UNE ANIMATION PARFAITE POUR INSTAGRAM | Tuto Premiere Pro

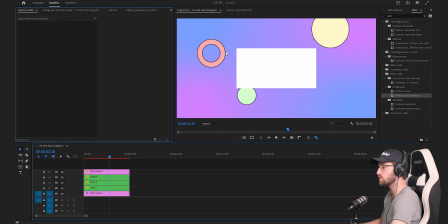(4:08)
Et on va passer l'échelle de 100 à 40 par exemple. Ensuite, on va partir du même principe, à savoir ajouter des contours.
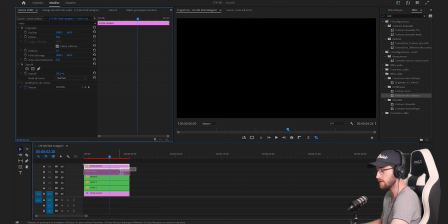(4:13)
Donc pour ça, la démarche ne change pas, on va dupliquer notre cache couleur. Sur celui du bas, on va appliquer un effet qui va être l'effet teinte.
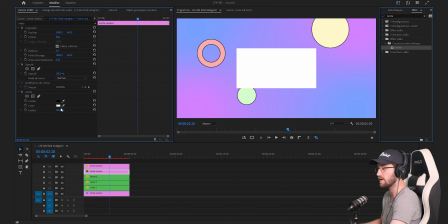(4:20)
Ça, c'est simplement pour ne pas avoir à créer un nouveau cache couleur. Et on va passer la couleur claire de blanc à noir.
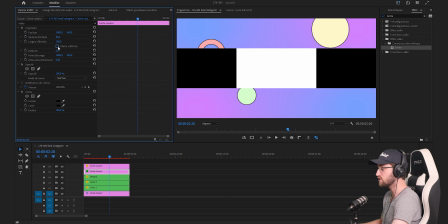(4:25)
Et vous faites OK. Vous décochez la case échelle uniforme.
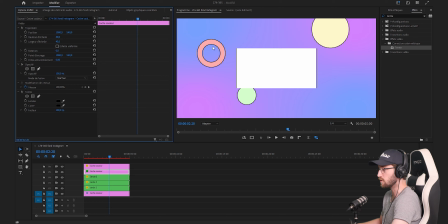(4:28)
Et là, vous allez venir modifier la taille de l'échelle pour avoir un contour relativement fin qui va reprendre les codes des cercles que l'on a créés juste avant.
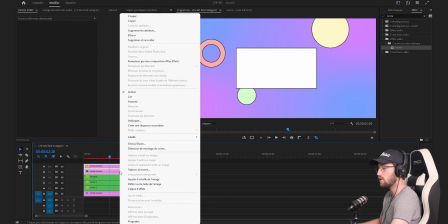(4:34)
Voilà, pour ma part, ça va me donner quelque chose comme ça. Je vais sélectionner les deux éléments, faire un clic droit, sélectionner un briquet et renommer ça grand cadre.
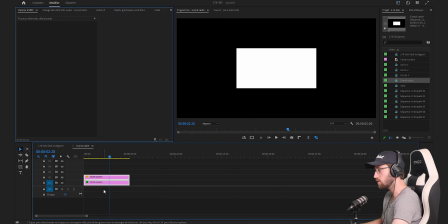(4:42)
Et vous faites OK. Et ensuite, dans ce grand cadre, on va venir reprendre les deux éléments et les remettre dans notre timeline juste au-dessus.
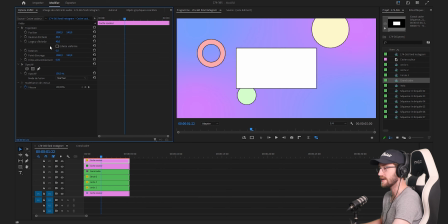(4:48)
Et cette fois-ci, on va créer un cadre, mais plus petit, à l'intérieur du grand cadre. Donc, on va passer la hauteur d'échelle de 40 à 10, par exemple.
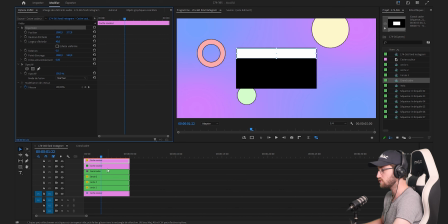(4:54)
Et on va replacer le cache couleur blanc en haut. Et ensuite, on fait la même chose pour le cache couleur noir, sans oublier, bien évidemment, le petit contour.
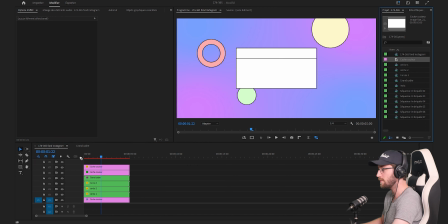(5:01)
Une fois que cela est fait, on va rajouter un tout petit détail. On va remettre un cache couleur blanc tout en haut de notre timeline.
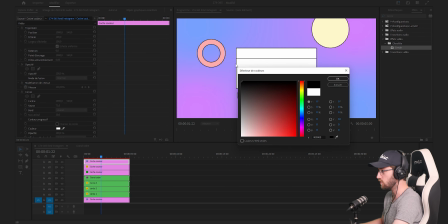(5:06)
On va remettre l'effet cercle dessus. On va changer la couleur et la passer en noir, comme ça, déjà, on va voir ce que l'on est en train de faire.
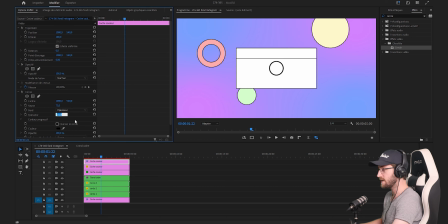(5:11)
On va passer le bord de aucun à épaisseur. On va choisir l'épaisseur du contour et comme d'habitude, c'est 5 pixels, pas plus. Et ensuite, on va changer la taille du rayon. Alors, ça ne changera pas l'épaisseur de notre contour. Peu importe la taille, on restera à 5 pixels d'épaisseur. Et pour ce qui est du rayon, on va passer de 75 à 20 et venir le replacer ici dans le coin de notre fenêtre.
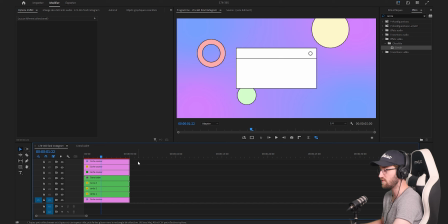(5:31)
Ça, c'est juste du détail. Une fois que vous avez fait ça, une fois que vous avez recréé les petits éléments, vous pouvez les sélectionner et faire CTRL X. Donc, ça va les copier et en même temps les supprimer.
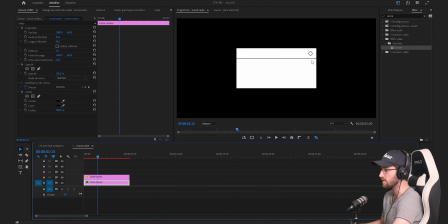(5:39)
Vous retournez ensuite dans grand cadre et là vous les collez histoire d'avoir votre élément complet et surtout comme ça vous avez un élément qui est tout d'un bloc.
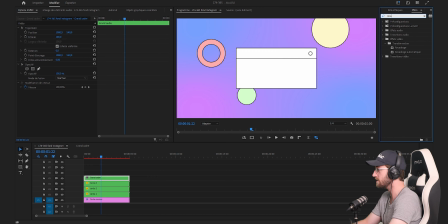(5:46)
Bien il nous reste juste quelques petites choses à faire, premièrement on va faire apparaître notre cadre, pour ça vous allez utiliser l'effet recadrage que vous allez placer sur votre grand cadre. Vous vous placez au tout début de votre timeline et vous avancez à peu près de 5 images, vous activez le chronomètre de haut et vous allez le descendre juste en dessous du cadre, alors pas besoin de le descendre tout en bas de votre image,
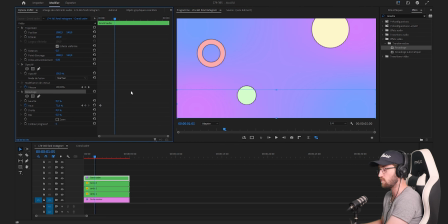(6:04)
c'est pas nécessaire. vous avancez d'environ une seconde alors bien évidemment vous pouvez faire plus ou moins long et ensuite vous allez repasser le recadrage au juste au dessus de votre cadre encore une fois pas besoin d'aller au bord de la séquence une fois que vous avez fait ça vous développer
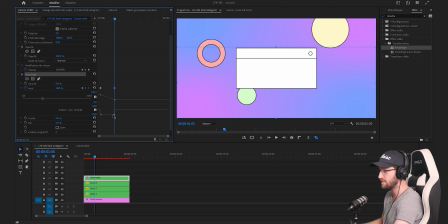(6:16)
le paramètre haut vous sélectionnez la deuxième image clé et là vous allez venir la tirer au maximum vers la gauche et faire en sorte surtout
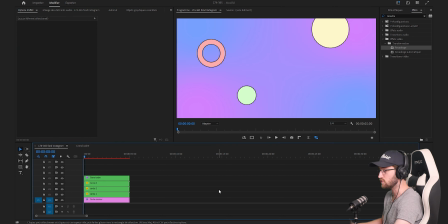(6:22)
de l'aligner sur la grande ligne que vous voyez juste ici ce qui va nous donner quelque chose comme ça alors c'est peut-être un petit peu
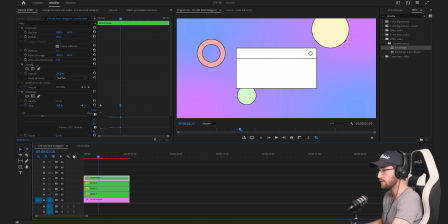(6:28)
court je vais rajouter dix images voilà là on est déjà beaucoup mieux pour ce qui est nos éléments en cercle ça c'est pas très compliqué vous vous placez au début de votre timeline vous activez le chronomètre de position vous avancez un petit peu et là vous allez déplacer très légèrement le cercle dans n'importe quelle direction et ensuite bien évidemment vous remettez l'image clé au bout du rush et vous faites ça pour chaque élément bien évidemment
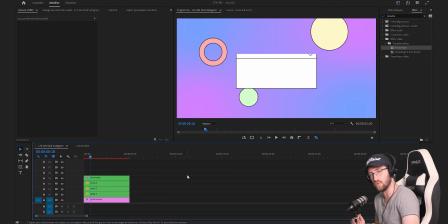(6:47)
vous pouvez faire ça avec différentes vitesses ce n'est pas le sujet du tuto on va retourner dans notre grand cadre et on va venir créer un
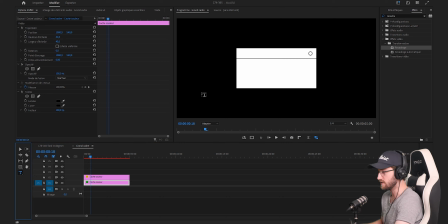(6:53)
texte dans cette zone là dans la zone la plus large de notre cadre justement donc pour ça vous sélectionnez l'outil texte vous venez dessiner une zone de texte en respectant les contours du cadre. Et là vous allez pouvoir venir marquer ce que vous voulez. Et pour l'animation du texte, c'est globalement le même principe que pour le grand cadre.
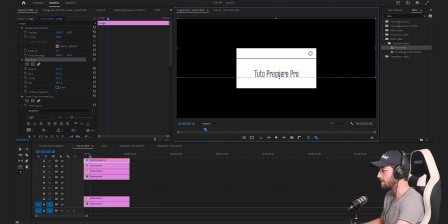(7:07)
On va utiliser l'effet recadrage, on va lever le paramètre bas juste à la base de notre texte, ensuite on descend dans les options d'effet jusqu'à l'effet transformation. Je vais activer le chronomètre de position de mon texte et le descendre pour qu'il soit en dessous du recadrage.
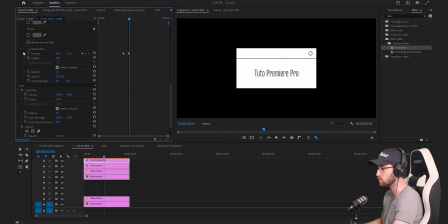(7:20)
J'invance d'une quinzaine d'images, et là je vais venir le ressortir juste après. Et comme tout à l'heure, on développe les images clés, on tire celle de droite vers la gauche au maximum.
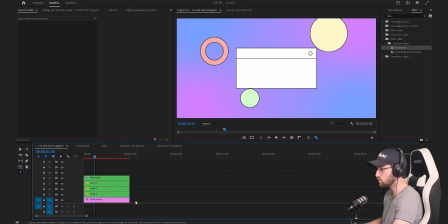(7:28)
Et à partir de là, il nous reste une petite dernière chose à faire,
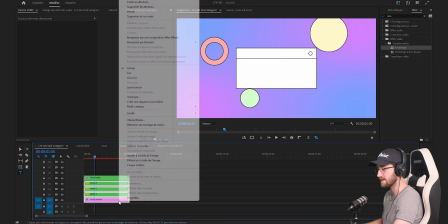(7:31)
vous allez sélectionner tout ce que vous avez créé sauf le grand cadre et faire un clic droit dessus et le renommer par exemple animation de fond et vous faites ok.
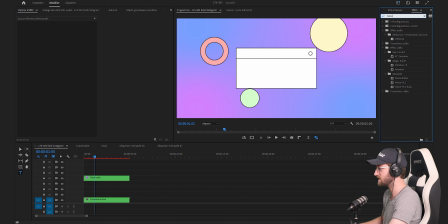(7:39)
Et ensuite vous allez placer un dernier effet dessus qui va être l'effet noise HLS auto, ça ça va être pour donner une texture granuleuse. On va passer le bruit de uniforme à grain, la luminosité de 0% à 2% pour avoir quelque chose de très léger et la taille du grain de 1 à 5.
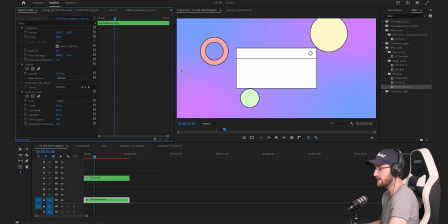(7:53)
Je vais même passer la luminosité à 3% histoire d'avoir quand même un peu plus de matière. Donc l'idée va être d'avoir du grain sur nos éléments mais pas sur notre texte ni notre cadre.
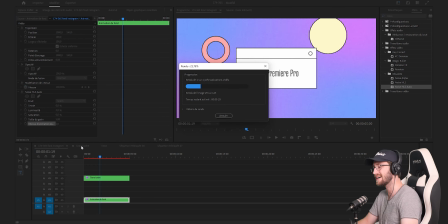(8:02)
Et enfin surtout vous allez passer la vitesse d'animation de 24 à 1, histoire d'avoir un grain qui se comporte de manière relativement douce, histoire de pas avoir un cafarnaum visuel.